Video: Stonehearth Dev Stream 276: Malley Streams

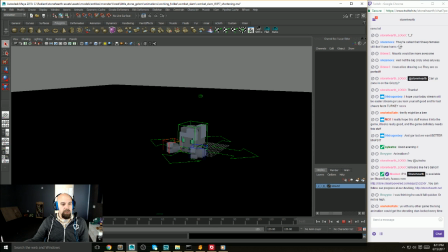836s
So we're gonna speed up the slam, and then he's just gonna hop off, push back, and get back into position. All right, so let's get started.
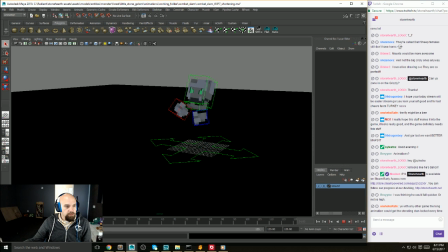851s
I'm gonna leave the 2 frames. Let's take the frame 16. There's something weird here. If you guys notice, his body goes up. Is it doing it? Yeah, so it goes up, and then right about frame 13, 14,
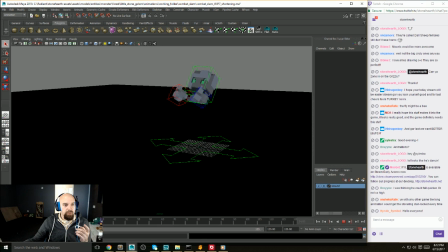868s
he stops his upward movement, and then he picks it up again for 15, 16. He like comes forward and then transitions backwards, and that feels really awkward. Hey, Hyrule. Welcome to the stream. Bren said, "You think he could fall quicker, not so high?"
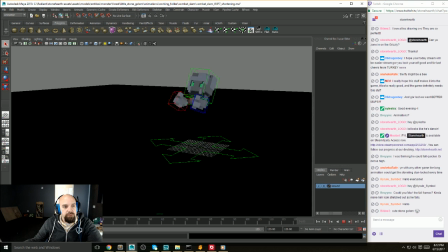888s
Yeah, the height I think is important to visually change. Like here he's there. Here he's at the bottom, and there he's at the top, and it's almost a full head. It makes it very obvious when they pop up. It might be too high, but I also want them to be able to attack things that are much larger than themselves.
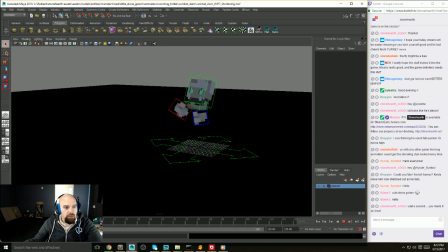911s
Yeah. So let me just dive into it. And don't forget to use at Stonehearth, or else I won't catch that you guys are talking to me. Could you blur the fall frames? Kind of make him look stretched out as he falls. So no, we can't actually blur.
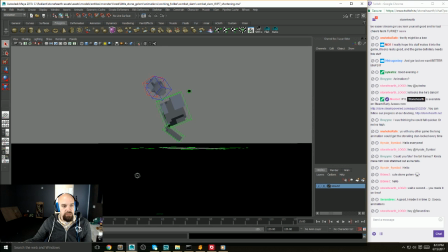930s
But if you see, like I'm like twisting his jaw backwards, and the idea is to just get a
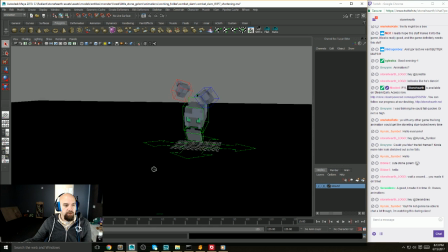938s
bigger silhouette from one direction, one angle. And you're not really supposed to see it because like his rig is completely broken. It's just supposed to be huge.
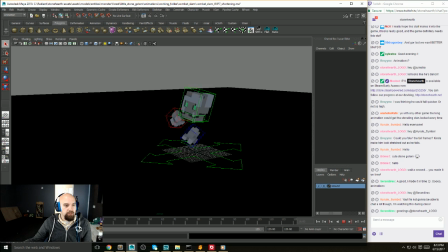951s
And so yeah, it should be a smear, so I'm going to make that much shorter. Alright, so let's go to this guy.
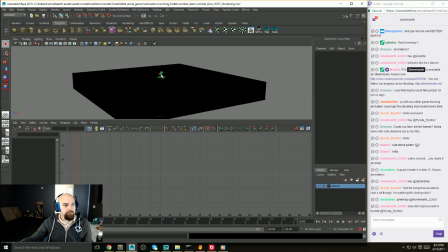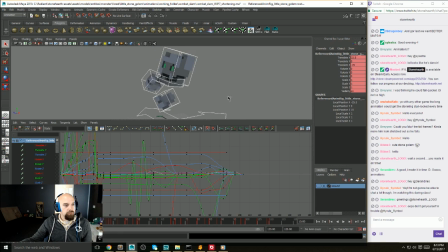Watching during class. That's no good.
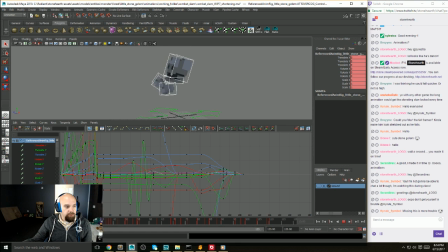983s
I'm gonna ignore the hitch for now. Interesting. It's frame 15.
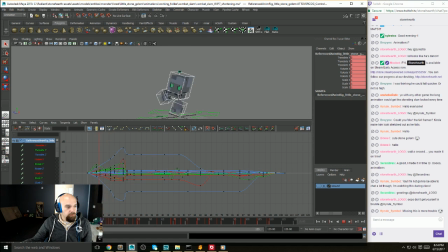1004s
Alright, so let's do
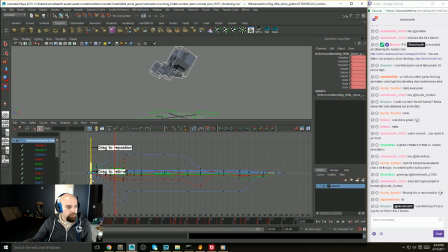1022s
it's not going on. There we go. I don't know what happened there. Is it Brian? I was think of it as a way to cut it from 4 to 2 frames.
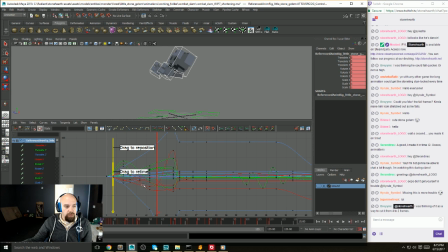1042s
I'm sorry, what are you talking about cutting from 4 to 2 frames? Why is double click not working nicely? Alright, I'm going to take that down by about half.
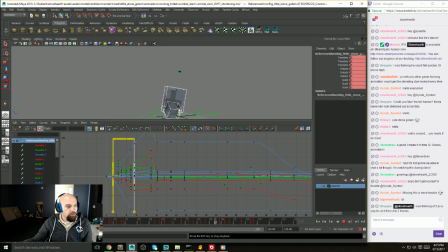That's better.
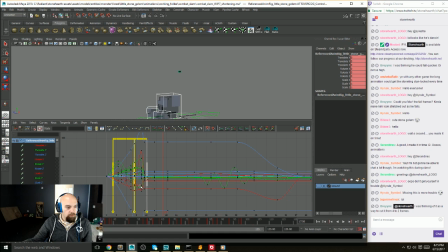That's too much.